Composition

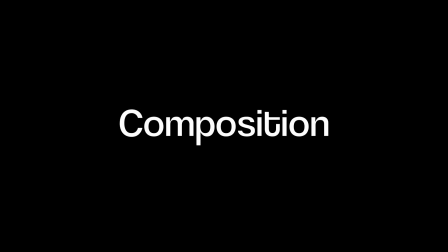0s
A cliche rule in photography is that there are no rules. However, there are a number of composition guidelines which can be applied in almost any situation.
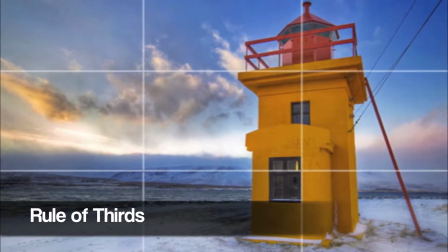9s
The rule of thirds divides your image into 9 equal segments, where on the lines or at intersections your important elements should be placed.
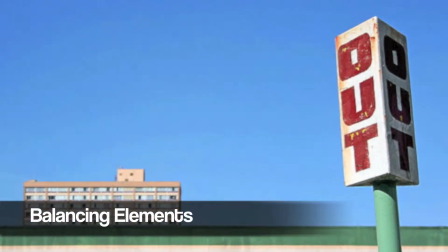17s
You should balance the weight of your subject by including other objects of lesser importance to fill the space.
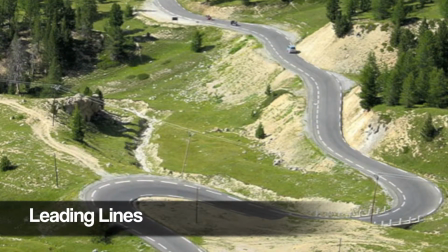22s
When we look at a photo, our eye is naturally drawn along lines. By thinking about how you place lines in your composition, you can affect the way we view the image.
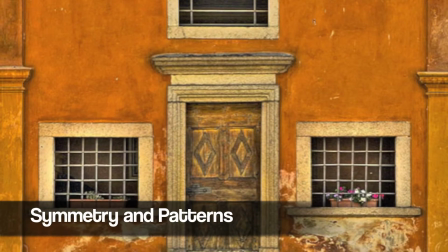30s
Symmetry can make for very eye-catching compositions. Another great way to use symmetry is to break the symmetry or pattern in some way.
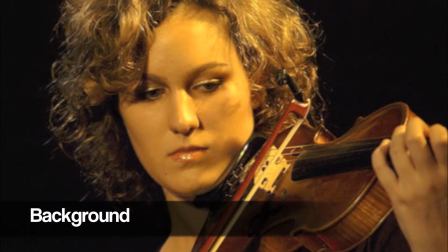38s
Compose your shot with a background that doesn't distract or detract from your subject. Hi, my name is Kelsey Childress, and I am a junior here, and I work at Gamecock Productions producing internal and external videos for the athletics department.
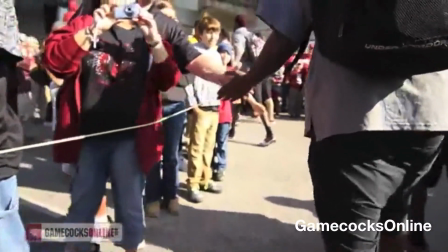54s
Composition is really important in what I do, especially with the background technique, because you have to be able to divert the audience's attention to one specific thing.
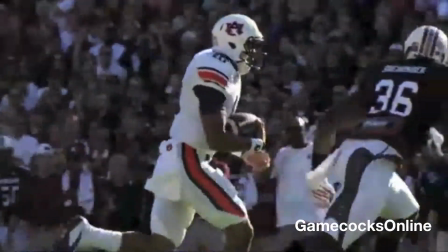63s
You have to make sure you get the ball in his hand.
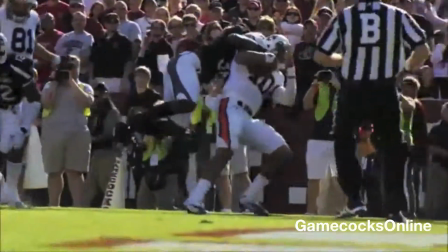65s
You have so many different colors going on, and especially with the garnet and the black, you have to make sure that the garnet is really bright against the black.
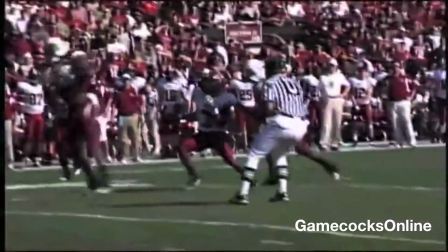74s
And then also with the grass, you have so many different colors going on that you have to make sure that the grass is bright.
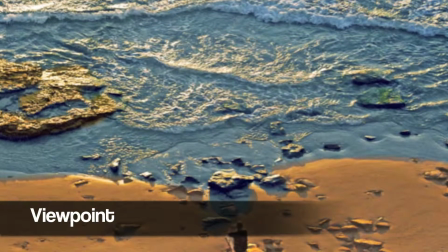79s
Our viewpoint has a massive impact on the composition of our photo. Think about taking photos at different viewpoints than the one we usually see.
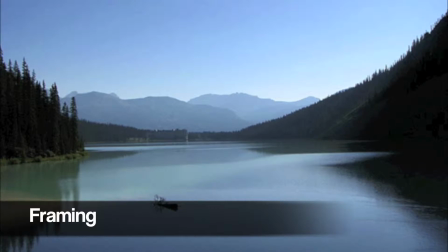88s
By placing objects that frame the photo around the edge of the composition, you help isolate the main subject. This results in a more focused image, drawing the eye to the main point of interest. We have to choose our composition carefully to convey the sense of depth.
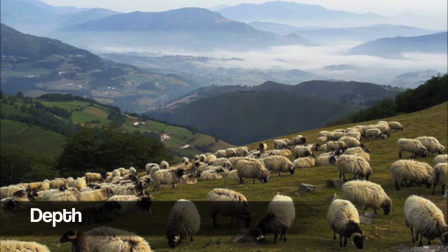100s
You can create depth by including objects in the foreground, middle ground, and background.
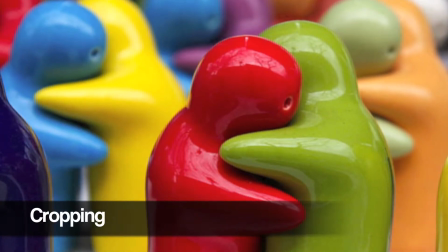104s
By cropping tightly around the subject, you eliminate the background distractions and ensure that the subject gets the viewer's undivided attention.
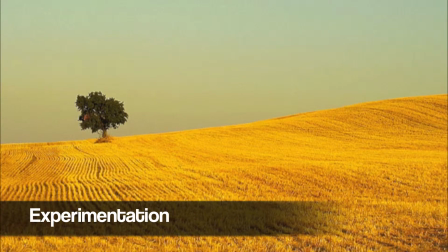112s
Take advantage of the fact that we are in a digital age and experiment with your composition. You never know whether an idea will work until you try it. I'm Crystal Burgess, and I work in communications for Richland School District 1 for Richland One TV and media production.
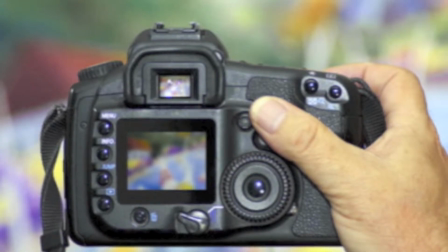127s
Composition is basically how you frame your shot, how you compose what you're seeing through the viewfinder of your camera. You want whoever is watching whatever you've shot not to be distracted by what you're shooting.
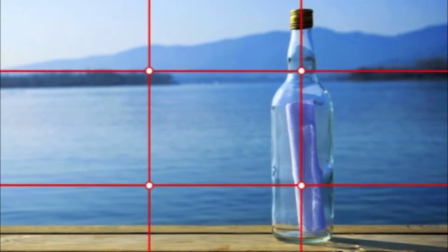139s
We have what we call a rule of thirds. So if you take a screen and you divide it into thirds, you kind of want the top line of that top third, the subject's face to be right there.
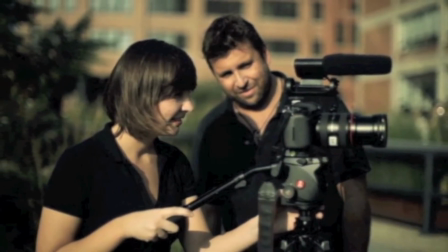149s
When you're interviewing, maybe you would have talking room. You would want to have space between me and the person that's talking.
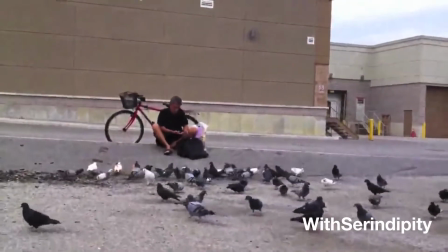155s
Bad composition would be if a shot is moving, if you're herky-jerky with your camera. It's got to be very fluid where the viewer doesn't notice what you're doing. It's very natural, kind of the way your eyes move.
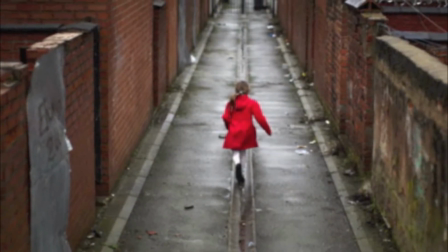167s
It's an art. It really is an art.